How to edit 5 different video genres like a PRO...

While most editing projects utilize the same set of technical and creative tools, there are also some clear distinctions that make every type of video a little bit different than the rest.
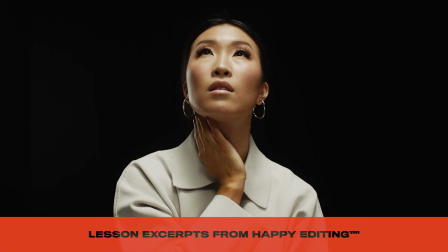10s
Now, I'm so excited about this part of the course because in the next few videos, we're going to be creating 3 completely different types of videos using the exact same batch of footage we shot here recently. And from that footage, we're going to craft a 60-second fashion video, a tour visuals loop, and a 20-second commercial, all utilizing different techniques and creative approaches. But in this video, I want to start with more of a bird's eye view of a few of the different styles or genres of videos that you may get to work on in your career as an editor. Each genre that we look at in this video is going to get a rating analyzing information, story, vanity or beauty, mystery, and design. And we'll also look at the arc of the dynamics of each type of video, showing the important moments and timings to consider within each style. But without further ado, let's dive into our first breakdown. Let's first take a look at the genre of music videos. Of course, every music video is as different as the music itself, but generally speaking, the main priority of a music video is to show off the artist.
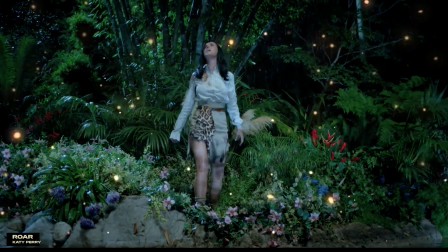64s
This means that vanity may play a really big role, especially in pop videos.
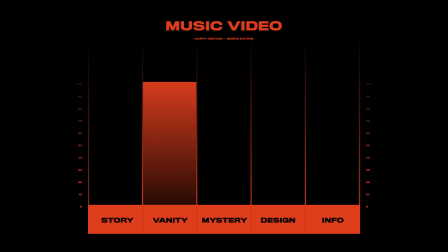69s
It is all about the artist, what they look like, what they're wearing, how they're moving.
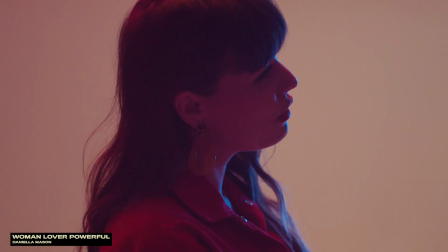73s
And so in the edit, we're gonna see a good majority of our time spent with them on screen. Now, a lot of pop music videos use the formula of combining both performance, which is a vanity element, with narrative inserts throughout the video.
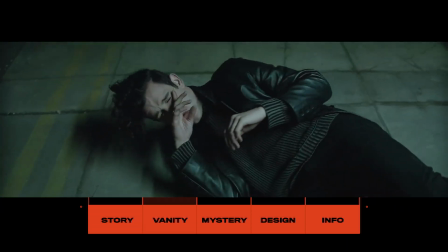85s
So depending on the vision for the video, story may play a big role here, with narrative elements keeping you engaged throughout.
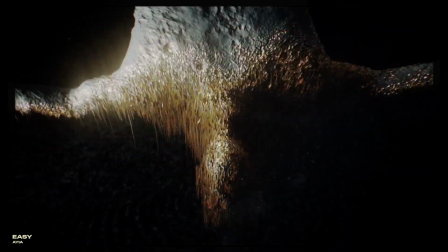91s
In other music videos, you may have more of a combo of vanity with mystery or design, dropping the story element altogether and instead having more abstract elements or
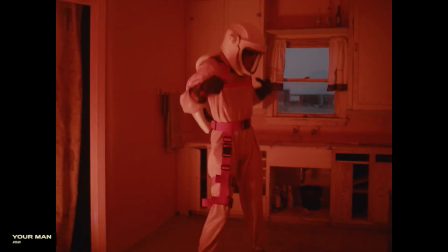100s
visuals that are really just striking to look at and more sort of aesthetically driven overall.
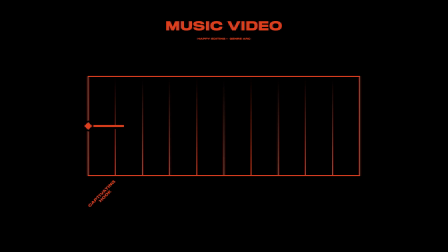104s
Regarding the arc of the project, we're always looking for a captivating hook up front, something that draws you in, whether it's a long, mysterious intro shot or something a little bit more flashy and fun. And then usually within that 3 to 4 minute song, we're often looking for some sort of twist or new layer to keep our attention around the halfway or the second verse mark. The music is always going to be driving those dynamics, but it never hurts to help it out and sort of create some sort of interest at that halfway point. All right, flipping almost 180 degrees here, let's take a look at documentary style videos.
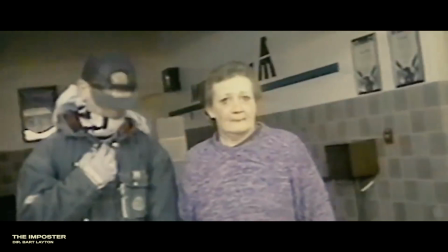135s
Now, keep in mind that documentary can cover everything from, a murder mystery TV show to a Mr. Beast viral YouTube video. But the common denominator of this genre is that information is king. The good, the bad, and the ugly.
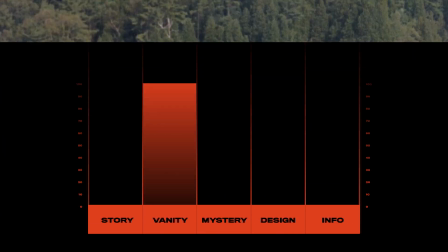149s
And speaking of ugly, our vanity rating pretty much drops to 0 here because it's so rarely important.
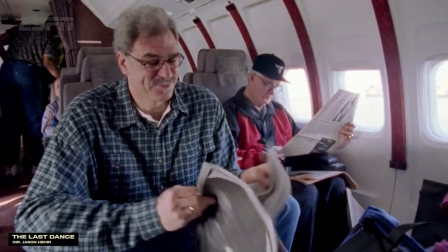156s
As a documentary editor, often the more rough around the edges, the better, giving the audience a peek into the unfiltered reality of what's going on.
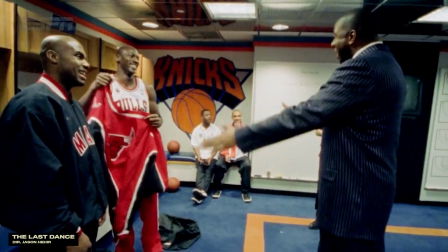163s
Sometimes it's the shaky camera or the sort of off-camera moments that really sell the story.
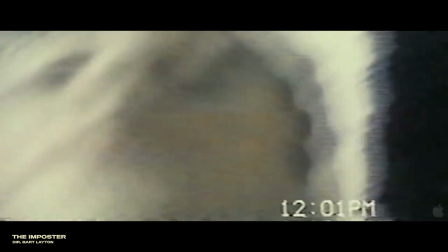168s
So don't be afraid to let things feel a little less polished in this genre. Regarding information,
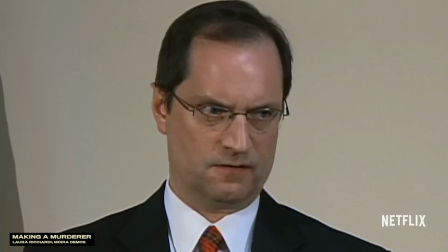173s
it's also super important to consider when you reveal things because mystery can play such a massively important role in a successful documentary style video. In a murder mystery documentary, it's often the not knowing what happened that keeps you hooked. In fact, some of the most engaging documentary projects never give you an answer.
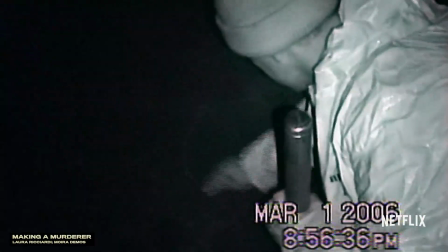190s
Rather, they present you with all of the information and leave you with a question.
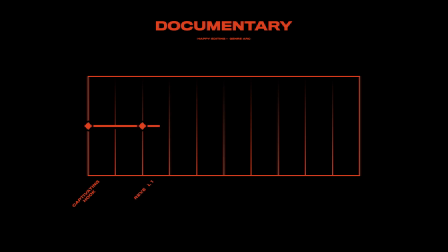194s
For the arc of any documentary, there's always going to be a captivating hook up front, and then usually it's a pretty straightforward unraveling of information as things move along. The major differences lie in the endings. Whether you're working on a standalone piece or something more episodic like a TV show, you may decide whether to conclude things towards the end or introduce even more mystery and ramp things up to create a hook for the next episode. Think of a documentary style project like a puzzle. Start by building the outside, the frame, in the first few moments, and then gradually put the pieces into place to reveal the rest of the picture.
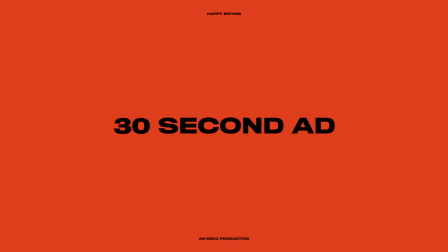224s
For our third style of video, let's look at something like a 30-second ad or commercial. In this format, the key priorities you're balancing here are information and design.
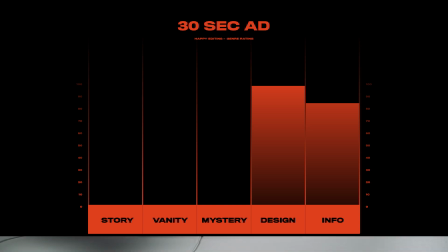233s
In the context of an Instagram ad, for example, you're working with a platform that's all about aesthetic. So the way your ad looks even from the very first frame is going to be massively important,
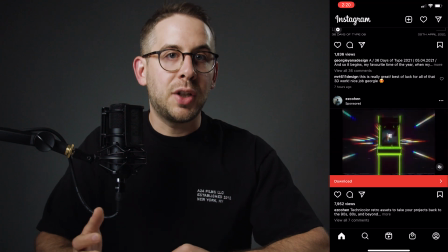243s
as an audience member may decide whether or not to keep watching based on the length of a single swipe of their thumb.